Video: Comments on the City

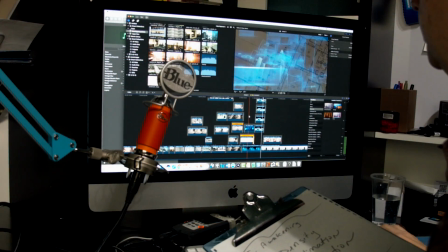[12:22]
And then I this wasn't quite working here, this section where I have these abstract representations,
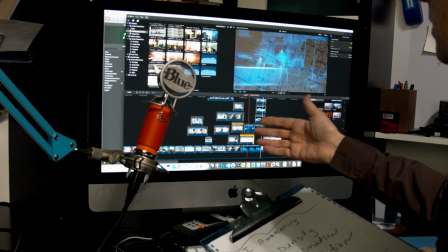[12:29]
so I found this cool blueprint that I thought would be a good way to represent sort of the abstraction of the city and architecture and so forth.
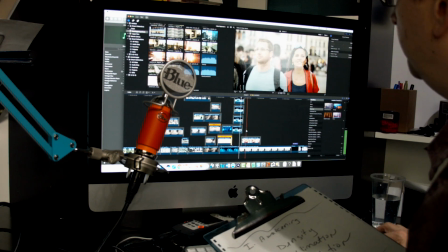[12:38]
And then after that section, we go into the final one, which I call inhabitation, and it's really quite simple in a sense.
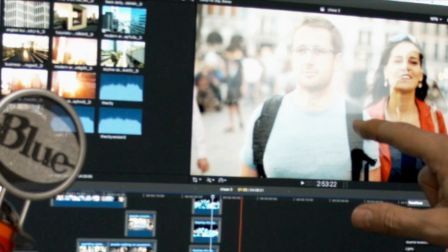[12:46]
They're just two clips. So a clip of this couple walking in the city, and I really liked how just the composition of the shot,
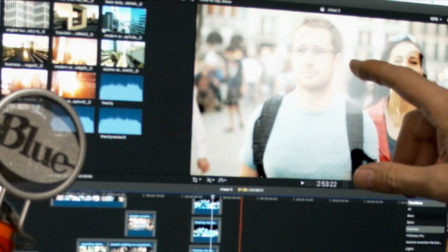[12:55]
you know, they're wearing backpacks or whatever, and they're smiling most of the time.
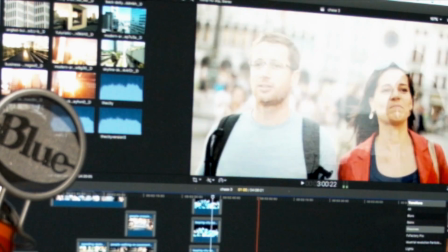[12:59]
And then as you can see, underneath that, on the overlay, the composite, I have this image of a guy here, which I
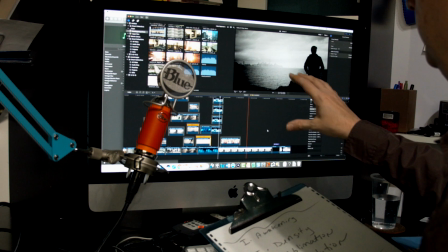[13:08]
adjusted the exposure, made it black and white, and did a vignette effect because I thought it was just a really sort of ominous,
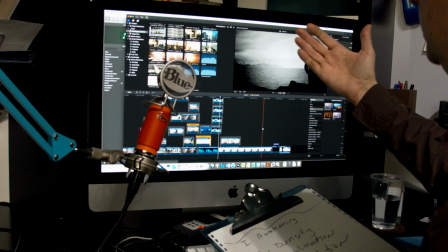[13:15]
you know, individual versus the city kind of contrast here.
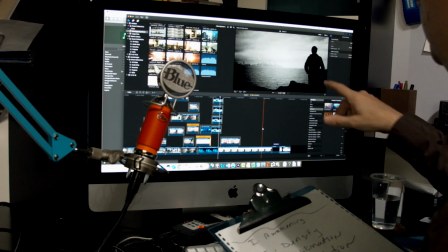[13:19]
This happens to be Toronto looking across the water, and this individual is, you know, looking across the city.
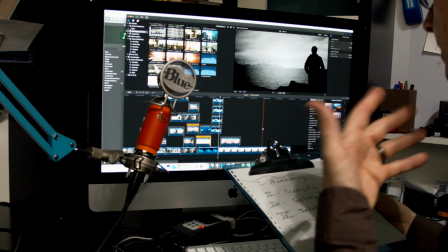[13:25]
So that's the inhabitation. And my sense on this final section, you know, thematically would be just
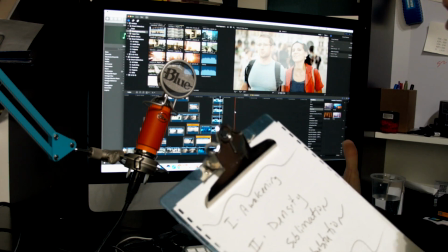[13:33]
how humans take, you know, part in the city, how they take a role, how they inhabit it, and so forth.
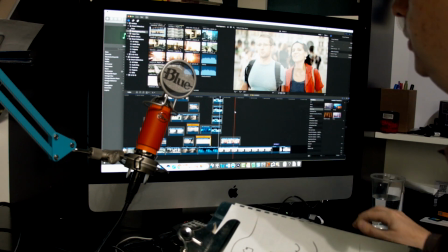[13:40]
And if I had more time or more video, maybe I would get into alienation, which again, I think is suggested earlier with some of that video.
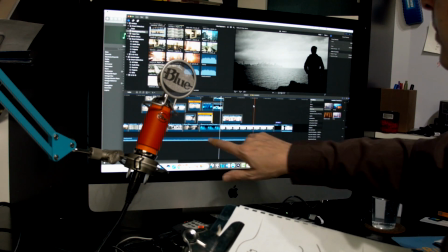[13:48]
So what I did was, you know, again, I had my track laid out, just the one final track,
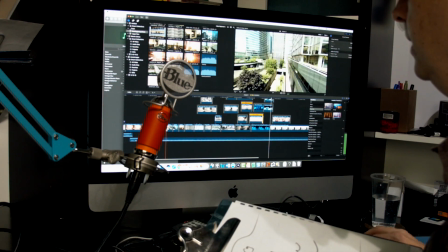[13:52]
and then I adjusted some edits here and there just with the music timing.
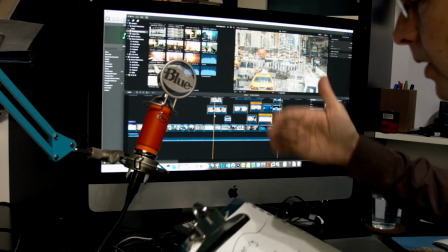[13:58]
I wasn't too particular about things changing on the beat, but just I wanted these 4 sections represented as best as I could,
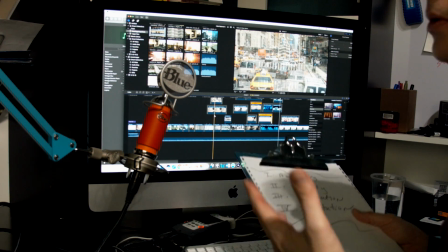[14:05]
using the video to contrast or to connect, rather, to have a dialogue with the music.
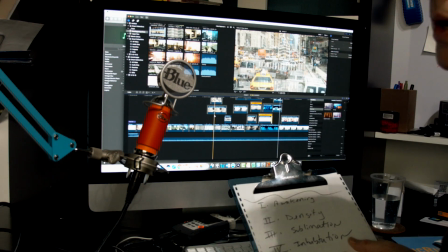[14:10]
So let me show you now, back here on the screen, some of the approaches I took in terms of the music for the city.
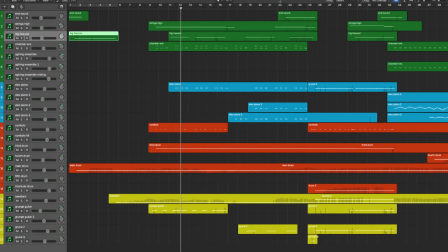[14:18]
Okay, I thought we'd take a look then here at some of the music and how this tied in with the video. So you can see the tracks here with Logic. One of the things I like to do is to have the different types of sounds organized, so you can do this, of course, with the track colors.
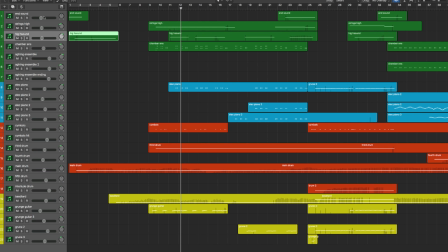[14:37]
So I can have all my strings here and a couple pads as well. Have those in green. As I started working on this song, the electric piano became more and more, I guess, important.
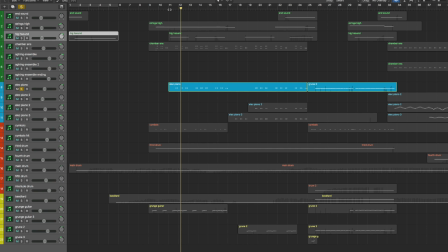[14:52]
Initially, you just hear it with some punches. And this gets repeated a couple times with the there are 4 tracks of electric piano.
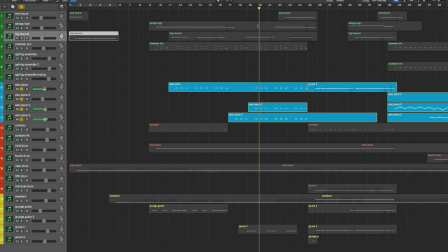[15:08]
And so in some cases I'm just doing things with the panning here or the octaves of the part that's being played.
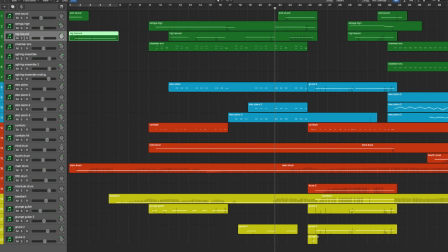[15:17]
So I have the electric piano signified with blue, and then all the percussion parts, and most of the percussion are drum loops.
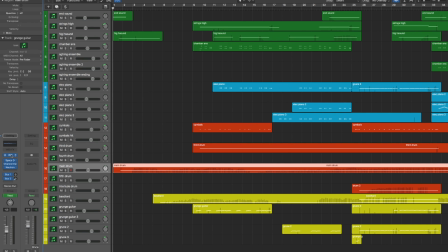[15:25]
I can show you just what I use. So in Kontakt, I ended up using the
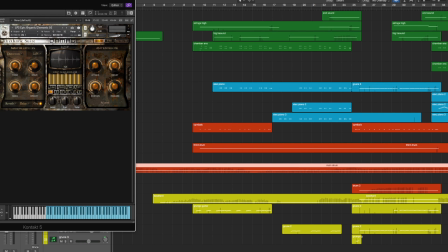[15:35]
Heaviosity Damage loops for a lot of this, which I think are really incredible. You can adjust these, the loop, the sequencer, you can add distortion, lo-fi, all sorts of filtering and so forth.
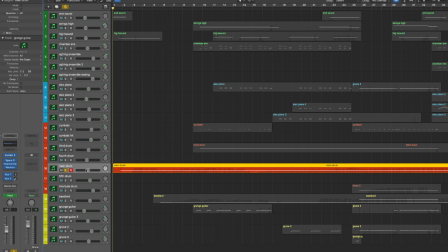[15:47]
And so for the main initial drum loop, initially I had a different sound, and I wanted something mellower and kind of a bottom end sound, which this has that quality to it. So that's playing. And the other thing you'll note is the bass part.
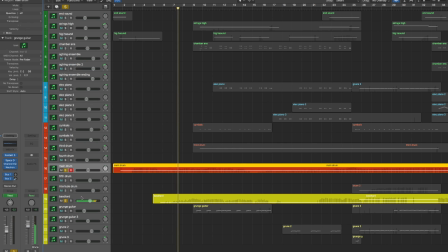[16:09]
So it has a very percussive tone to it, and let's open that up.
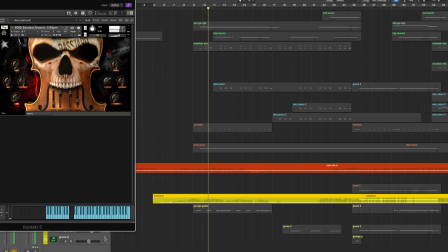[16:15]
And this is 8 Dio's bass starred grooves. This is the groove patch. There are also straight patches you can play as well. And so this is, I think, a pretty interesting bass collection they put together.